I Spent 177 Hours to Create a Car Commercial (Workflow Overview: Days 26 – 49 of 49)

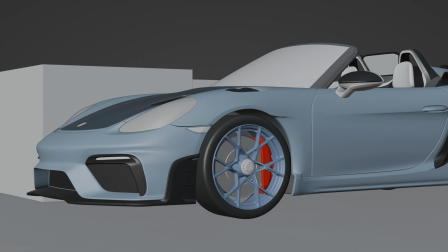[4:07]
But now it was time to shift my attention to building up the scene.
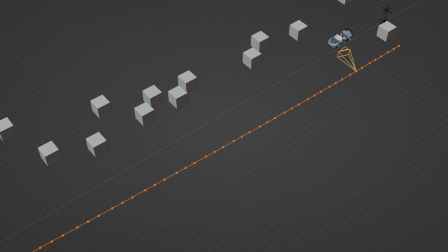[4:25]
I started the scene building process by first locking down the exact camera animation.
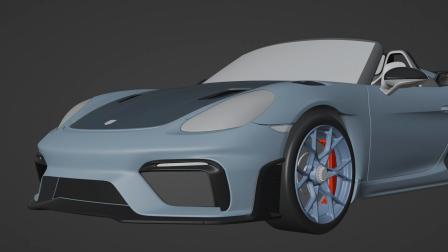[4:30]
With that in place, I could better assess which areas would be visible and needed to be filled in.
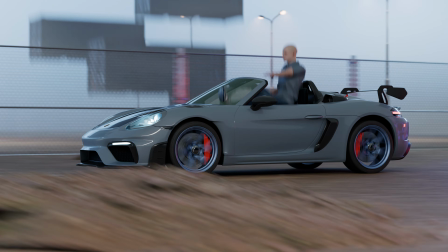[4:36]
I then began adding 3D objects from BlenderKit to populate the scene, and the driver came from Mixamo.
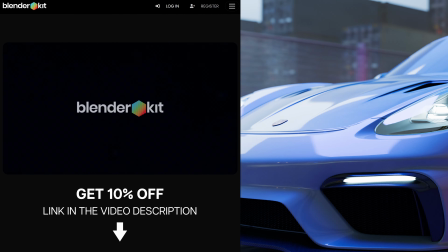[4:43]
By the way, if you're interested in the full version of BlenderKit, you can use the link in the description to get the 10% discount.
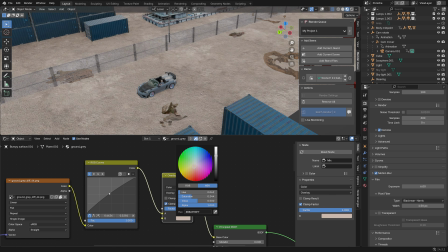[4:51]
Next, I adjusted the material colors of the objects to ensure everything blended together seamlessly. On the timeline, I chose some key moments where I fine-tuned the composition and lighting in even greater detail.
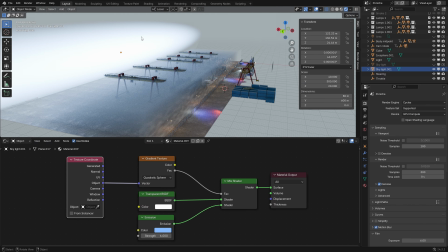[5:04]
One thing I thought was pretty cool was this background light, which I composed in a specific way.
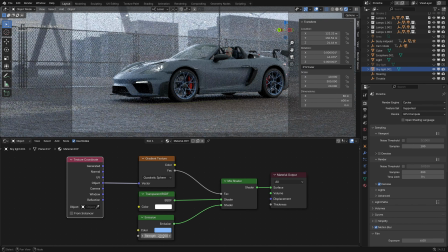[5:11]
It adds beautiful reflections to the car and creates a convincing backdrop as the sky.
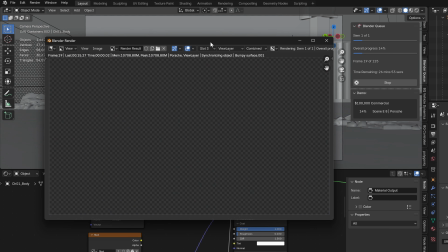[5:16]
Once the main things for the scene were done, I ran a quick test render.
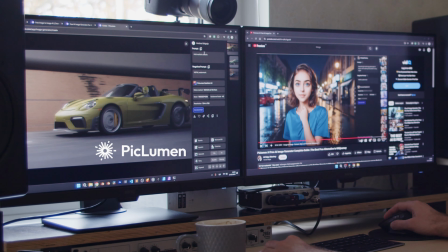[5:21]
Then I fed the images into Big Lumen AI and compared the results to identify areas for improvement.
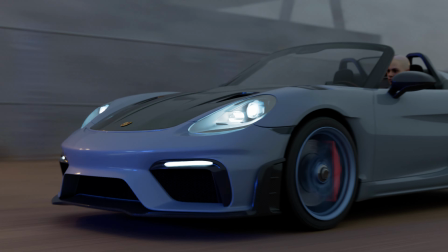[5:28]
I refined the scene multiple times, and as you can see, with each iteration, the results kept getting better.
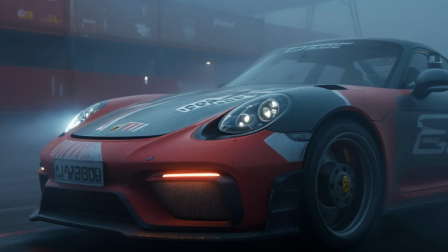[5:35]
I also liked this AI-generated image, but it drifted too far away from my original idea, and at some point you have to decide when to stop. With each iteration, the changes become smaller, take longer time, and add less to the final result.
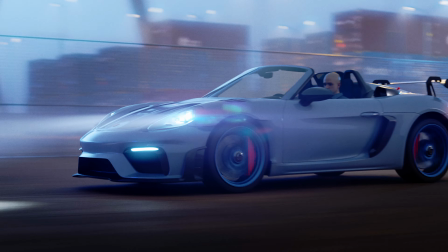[5:51]
Since I was already quite happy with the scene, I decided to move forward.
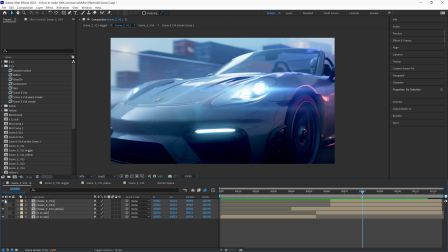[5:56]
One last thing I wanted to mention is that while working on the scene, I decided to split it.
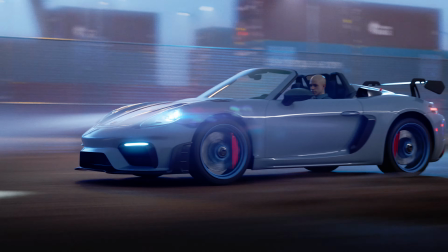[6:01]
The beginning of this section only had 3D objects for the background,
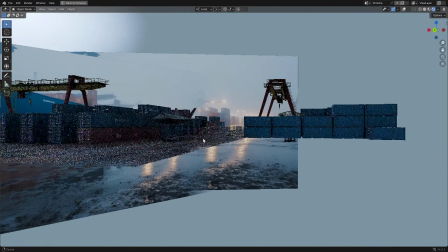[6:06]
whereas the later part had a couple of AI-generated background planes as well.
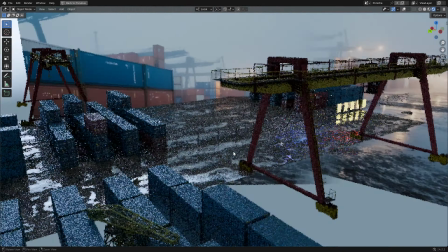[6:10]
I had to render them with a slight overlap to blend them smoothly. Now is a good time to summarize the total time spent on the project.
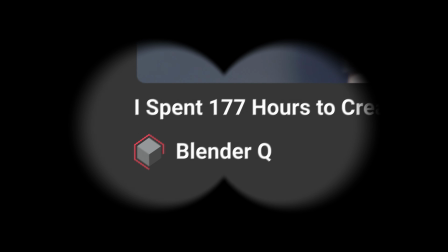[6:22]
As you can see from the video title, the project took 177 hours, but that's only part of the story. If you're making an estimate for a client, you need to consider the full time investment.
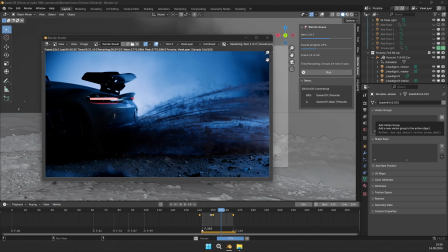[6:34]
In this case, in addition to the actual working hours, there was also 173 hours of rendering.
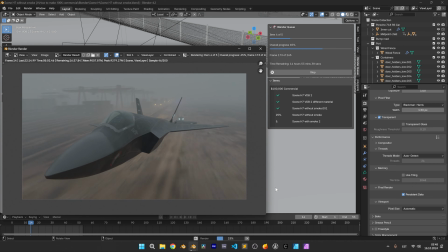[6:41]
Often when I finished the section during the day, that part of the scene would render overnight.
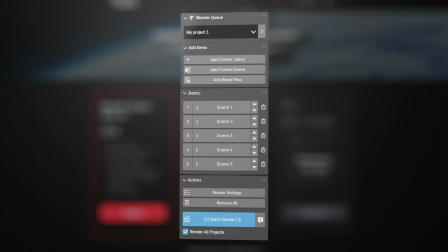[6:47]
Luckily, my own add-on BlenderQ made batch rendering and project management much easier.
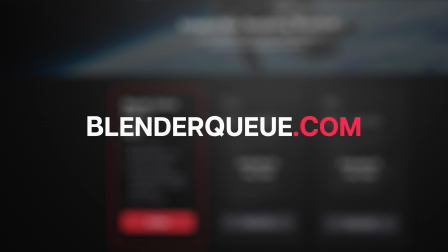[6:52]
If you're interested, go to blenderq.com and use the code SAVE25 to get 25% off. Coming back to time estimation, you should also factor in the possibility that unexpected delays can happen.
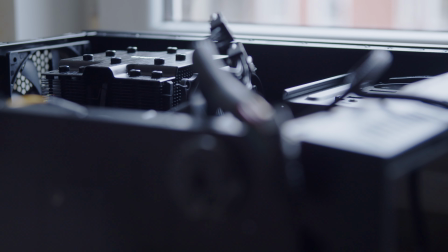[7:05]
At one point, I had to pause the entire project for 2 days because my PC motherboard couldn't handle the heat and needed to be replaced.
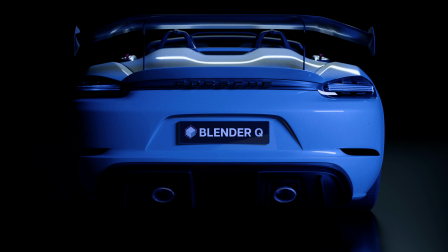[7:15]
Before we get to the final reveal, let's quickly go over what I did with the other scenes and what I learned throughout the project.
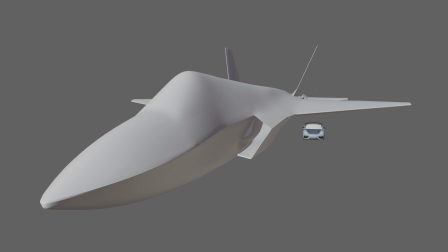[7:22]
For the next scenes, I used the same approach as before, locking down camera movement first and then building the scene accordingly.
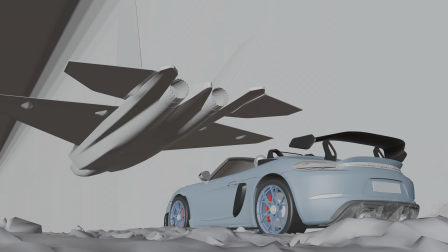[7:30]
In this scene, since the camera movement was minimal, I used an image plane for the background.
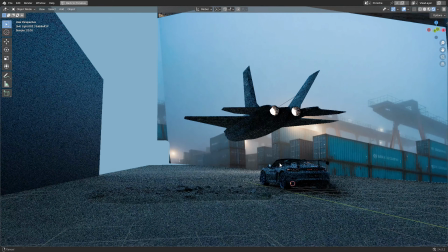[7:36]
This saved good amount of rendering time.
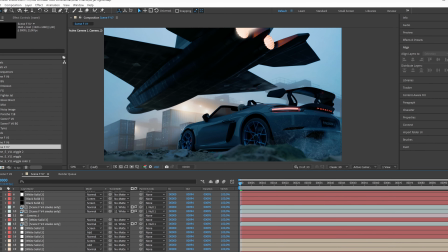[7:38]
In post-processing, I adjusted brightness in some areas, added sharpness in others, and applied blur to better guide the viewer's attention.
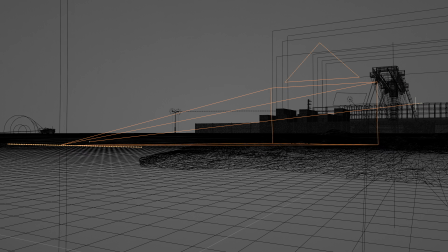[7:48]
Next, in the side view shot, I kept the camera movement in the same direction to ensure smooth continuity between shots.
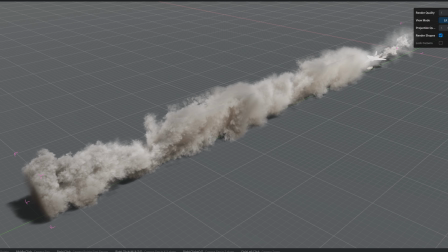[7:55]
One challenge here was that since the scene was not in slow motion, I had to refine the smoke effects. Embergen initially produced a smoke trail with noticeable gaps, so I had to experiment until I got the results I wanted. The first draft was this to see if it works.